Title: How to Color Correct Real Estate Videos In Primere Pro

All right, we're started. Hey, everybody. A few of you asked for this video, how I do real estate videos and how I specifically edit them in Premiere Pro. So let's dive into it.
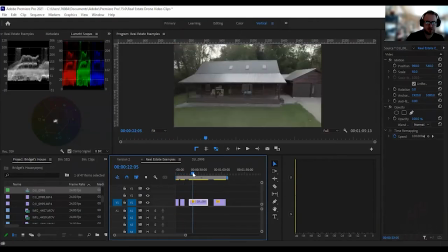(0:14)
I've preset up four little clips here that I'm going to show through and then walk you guys through how I do both the coloring for this and then just composition. So those are the two big things that I'm thinking about when I'm thinking about real estate videos.
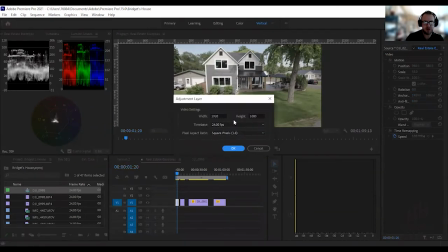(0:31)
First thing I'm going to do is I'm going to grab and create an adjustment layer. Now, when I'm doing real estate videos, most of the time people are just looking at them on their phones. So I'm looking at just a standard 24 frames per second, 1080p.
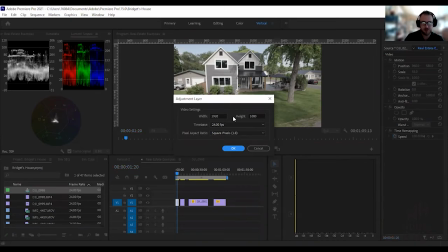(0:47)
If I was doing videos for like tourism or something for traveling purposes where I want them to be on a big screen TV, then I would look at going higher than that. But really, for real estate, I just stick with just standard high def. So create my adjustment layer,
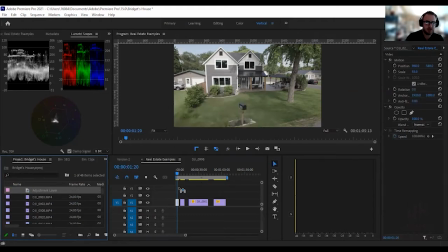(1:06)
drag that over here, and then what I'm going to do just to make it easy is I'm going to put it on all of them and then I'll cut it up here in just a second because we're not trying to be perfect right now. Just showing how that works. All right, so once I have my adjustment layer on,
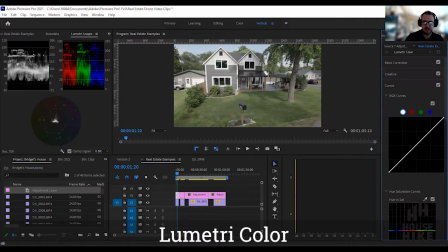(1:20)
I already have Lumetri color attached, but if you don't have it attached, you can go into effects, do a search for Lumetri color, drag and drop it onto the adjustment layer. Now, some people adjust the actual clip. I like having an adjustment layer because then I can turn it on, turn it off,
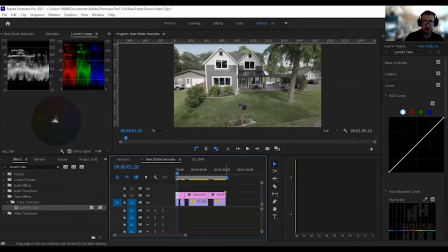(1:40)
move it, or copy and paste it and add those to other people or other different clips as well. So, all right, here we go.
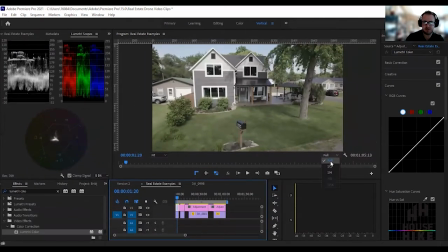(1:49)
When I'm looking at this clip here, I make sure that my resolution's in full so that I can see all the different differences.
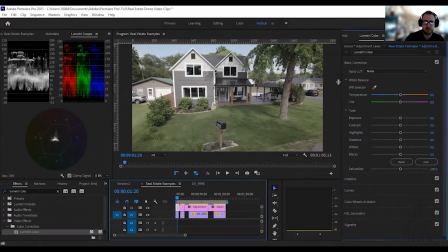(1:57)
And then I'm gonna widen out my Lumetri just a little bit to give me a little extra. On my left-hand side here, I have Lumetri scopes. Again, that's something that you can go and look for.
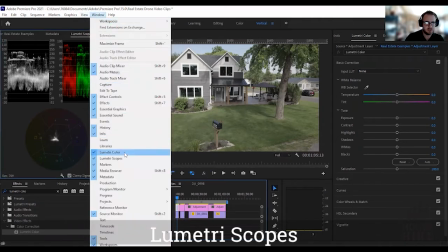(2:08)
If you don't have it, you can go into Windows. And there it is, Lumetri scopes.
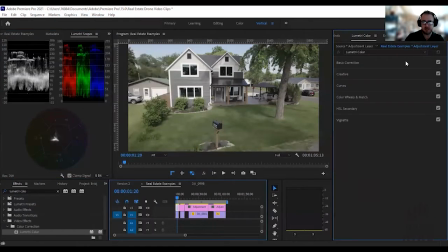(2:14)
And I like having it on the left side and my other stuff on the right side, and then just kind of go from there. Then whenever I'm working with a drone video, I use a DJI Air 2S.
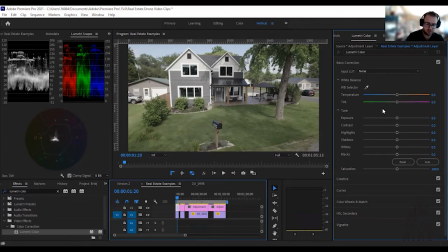(2:28)
Obviously everybody's a little bit different, but I've got my little sticky note here of my presets that I like to just start off with. And so this is my good starting point. I set my contrast at 40. I look at my highlights and I drop them pretty significantly.
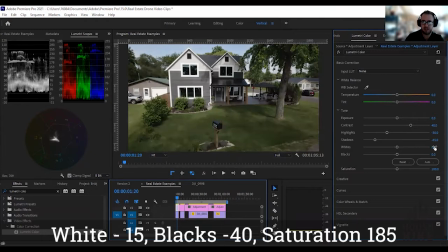(2:44)
Shadows, I drop even more significantly. My whites, I drop a little bit. And then blacks, I drop pretty solid too. And then I bump my color all the way up to 185.
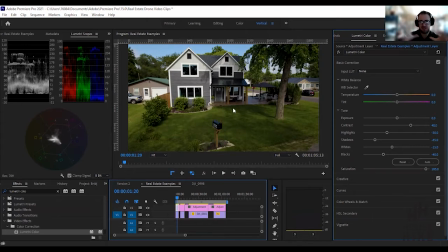(2:56)
Okay? Now obviously, once I've got that in there, I had such a massive change to it so that I can start going, okay, I like this, I don't like this. The very next thing I do is I go backwards right up these. And I'm looking over at my Lumetri scopes, okay?
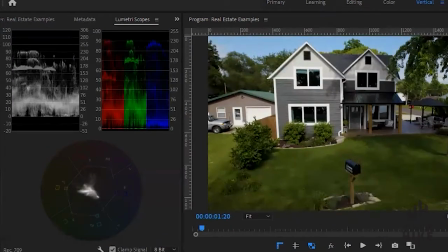(3:13)
And the very first thing I want to do is I want to bring my blacks back above the zero line. That way, nothing's getting crushed out, okay?
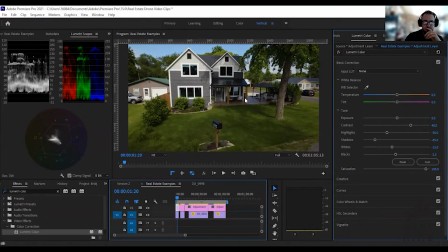(3:22)
And then the next thing I'm looking at is, and I'm going, okay, I've got some really deep shadows in here, so I want to bring my shadows back up.
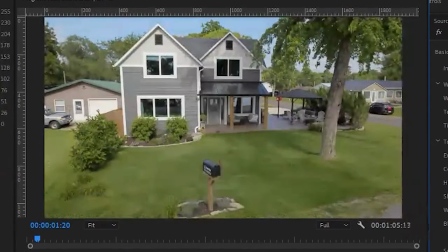(3:31)
Don't want to bring them too far up, right? Don't want it to be washy like that.
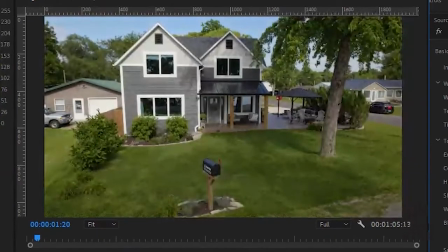(3:36)
Just kind of want to bring it back up towards the middle line there so that it's a good brightness to it.
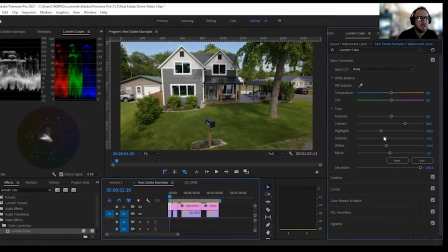(3:44)
I think right about there is good with me. Okay. And then I like real estate photos to be a little bit brighter.
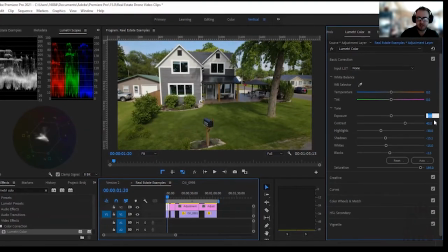(3:52)
So I will always kind of go in, not always, but generally speaking, put in just a touch of extra brightness to give it that little pop.
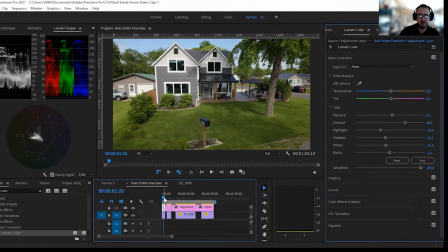(4:02)
And so then there we go. Even if you were at just this level here, right?
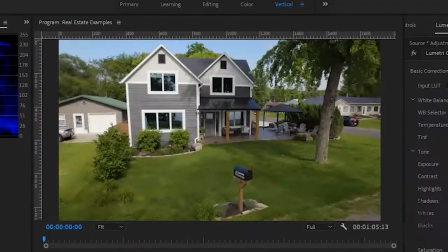(4:07)
Let's take this off.